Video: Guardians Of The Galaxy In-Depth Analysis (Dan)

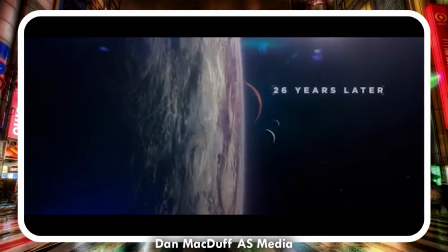Hello, my name is Dan McDuff, and this is my in-depth analysis of the opening sequence to Guardians of the Galaxy,
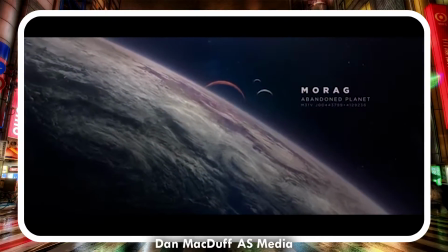the scene where we see Star-Lord dancing around on the planet. So we start off with the mise-en-scène.
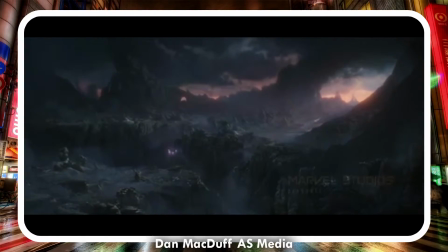The first shot is of a planet, immediate indication that this is a space film.
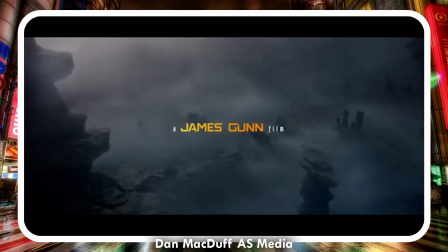The next shot is of a dark, rocky, seemingly volcanic surface of the planet, which suggests that the film is going to be mysterious, destructive, and have dark themes, maybe?
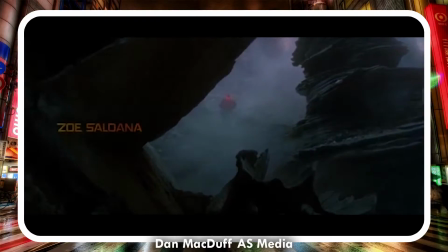In the same shot, we see a spaceship going to land on the planet's surface.
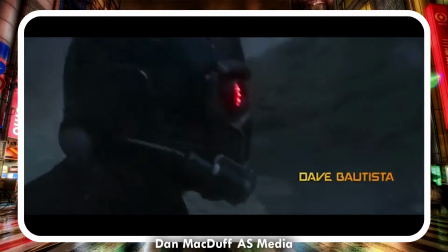This is a convention of space sci-fi films, and also gives an immediate indication that this is a space film once again.
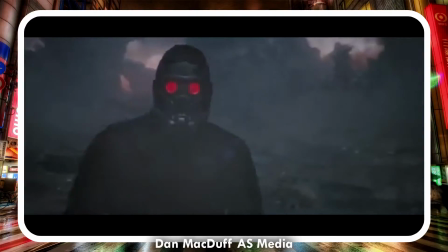The fact that the first thing we're shown is a character's own ship connotes this is going to be one of the film's major characters.
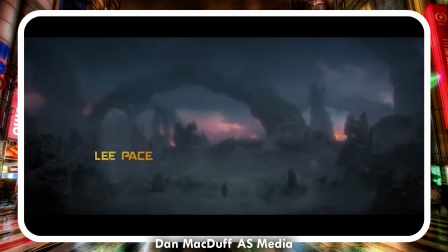There is a dust and smoke all over the frame throughout the next few shots. This suggests that it's a dangerous and unpleasant place to be.
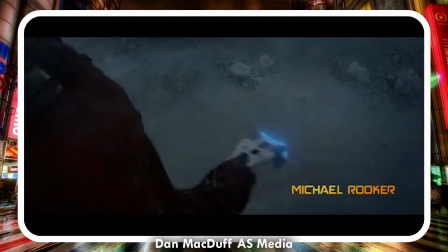It's also storming. This suggests that the opening sequence is going to be based around ominous events.
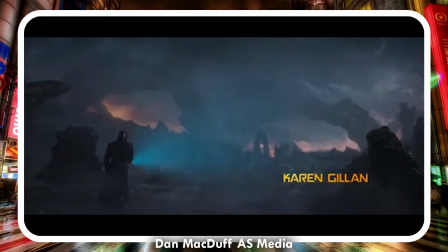We are then shown a shot through some rocks, a character walking through the smoke, with a black outline and wearing a metal mask with red eyes.
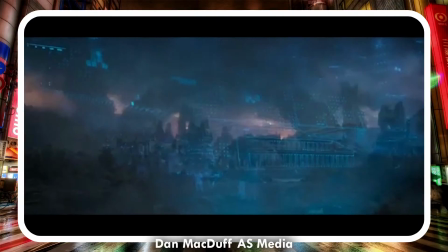Black and red are the colours of evil, and therefore the audience is made to believe that the character they are seeing is the antagonist of the film.
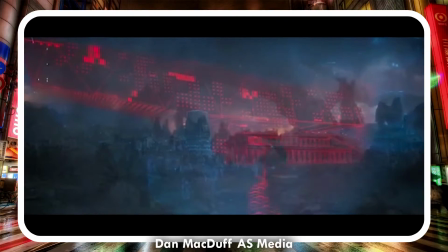The character pulls out a hologram-like scanning device, once again suggesting the film is sci-fi, which allows the audience to know exactly what sort of film they're about to watch.
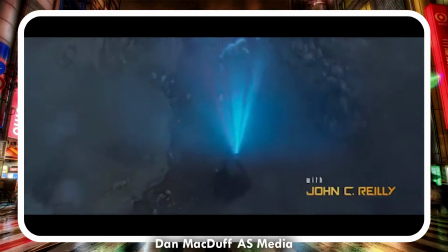There's a lot of references to being sci-fi. The audience knows exactly what they're getting into. But yeah, it also suggests that the character's searching for something if it's a scanning device.
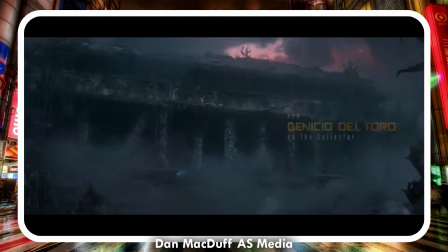And there's a lot of confusing shots of hologram people.
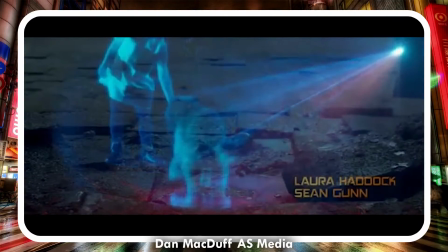This shows confusion to the audience, as there is clearly some backstory to this film that we are yet to know about,
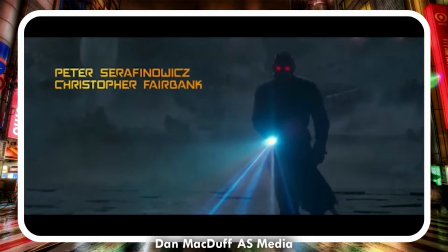and as films go, we'll probably only find out about it towards the end of the film. We then see a large old crumbling structure,
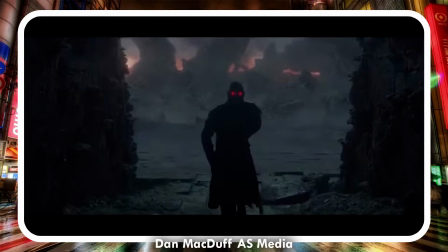and this hints even more towards the backstory and mystery of the film.
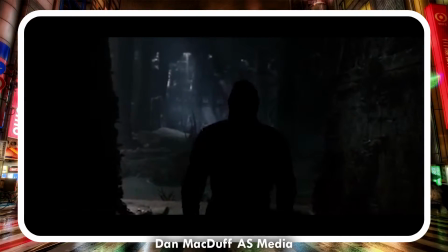It also makes sense that what the character was looking for may be a lost artifact.
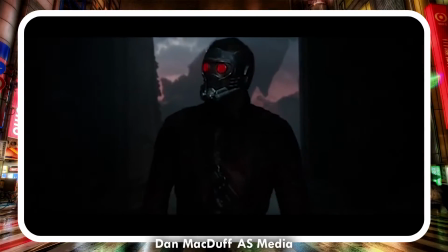So the structure, which looks like it is to be of great importance, would be a viable candidate for the location of the object.
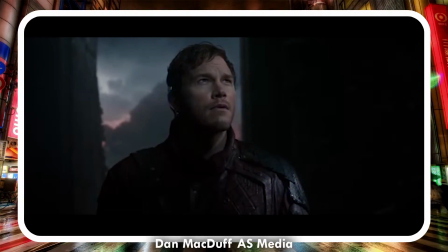We then see a shot of a hologram of a child playing with their dog. This suggests that the backstory of this film is sad, as it involves innocent children.
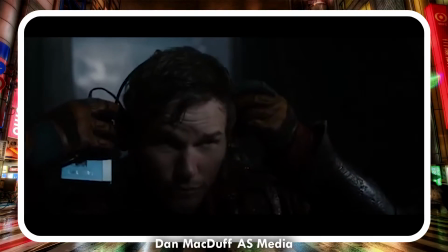It fills the audience with a worry as to what might happen. It also fills the audience with sadness. The character then enters a large open room inside the structure.
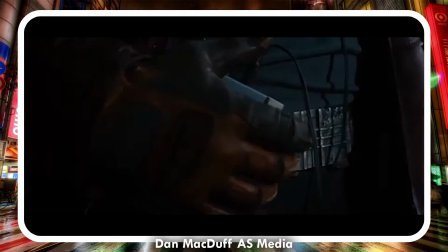This fits the conventions of a film where the character is looking for something and adds evidence to the audience's suspicion.
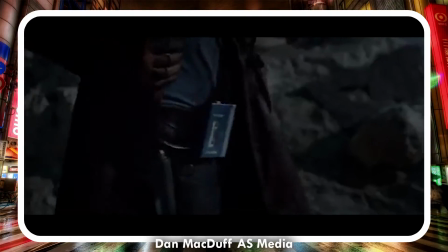The character's face is then revealed from behind the mask. From the way he looks, there is a contrast with everything we've seen so far, and it's likely that the character is the protagonist.
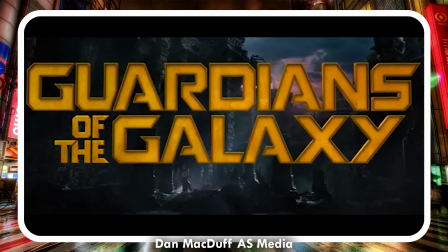Suddenly, he starts putting on some old headphones and a Sony Walkman and starts dancing.
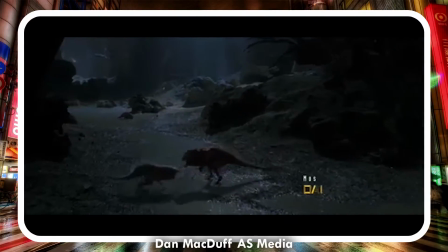This is in complete contrast to what we've seen so far, and therefore emphasises the comedic effect on the events that are taking place.
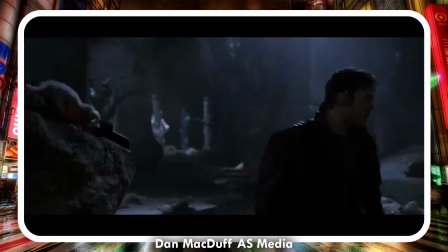And as I said with the Sony Walkman, this is product placement of a well-known brand and a very well-known product, and shows that this is a big-budget film.
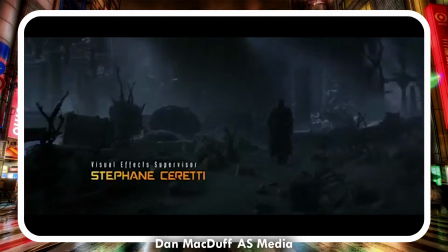The character can also be seen dancing through puddles, kicking about small creatures, and using one as a microphone,
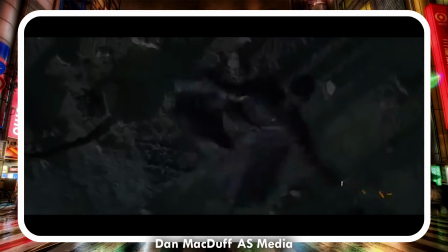and it shows how carefree he is in such a dangerous place, and this would suggest that he is a powerful character.
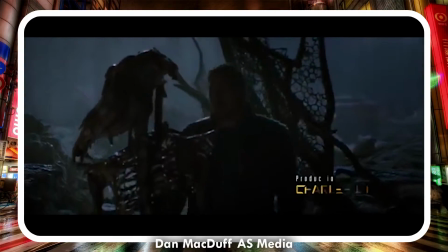There are more ominous signs all over the place, just a lot of, weird dusty stuff. All the trees are dead.
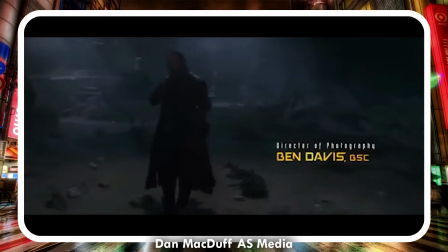It's a wasteland inside the structure. But yeah, you see characters skating on some mud on whatever they may have picked up inside the space.
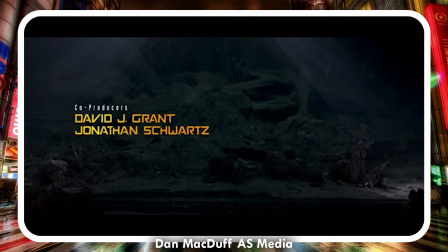This kind of leads the audience to their own imagination as to what he could have picked up.
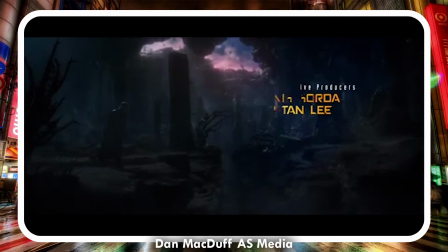And it continues to use the comedic versus ominous contrast to make this opening scene as humorous as possible.
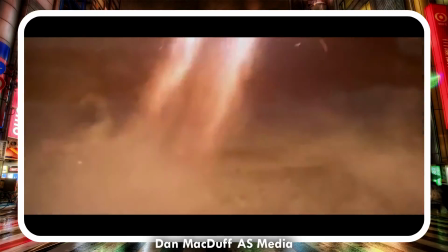We then see a crevice full of dangerous alien animals. This is kind of the first major obstacle the character has run into.
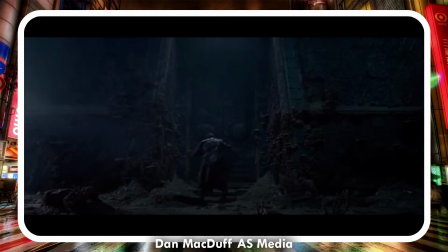It shows that whatever he's looking for isn't supposed to be found easily. It makes the audience wonder exactly what it could be. He then uses jet boots, and that once again displays that this film is a sci-fi
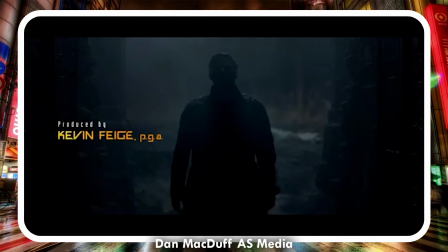film, and that this character quite clearly likes all the technology he has to have a bit of fun whilst on the job.
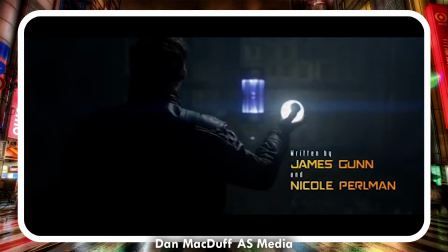It also shows how easily he gets over this crevice and how little of a worry that these alien creatures were to him.
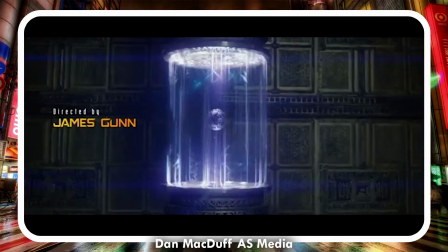We also see the pink and dark blue sky outside, and this reminds us that the character is on an alien planet and adds a contrast between the beauty of the sky and the darkness of the cave.
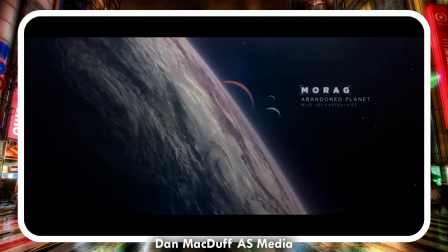So this opening sequence does have a lot of contrast in it. There are a large pair of doors that the character opens at the end of the sequence.
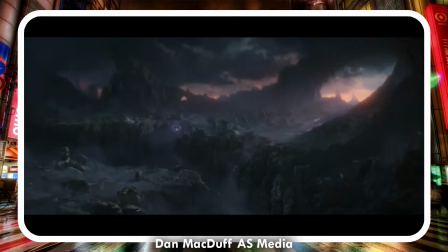Conventionally, these are the doors that will be opened right before the discovery of whatever the character is trying to find.
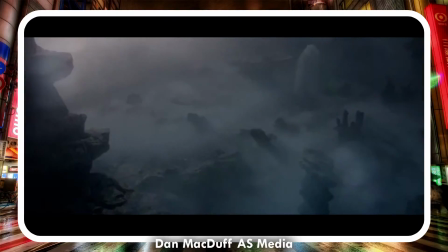The audience knows that something is about to be revealed to them. The last part of the opening sequence shows the character interacting with the object.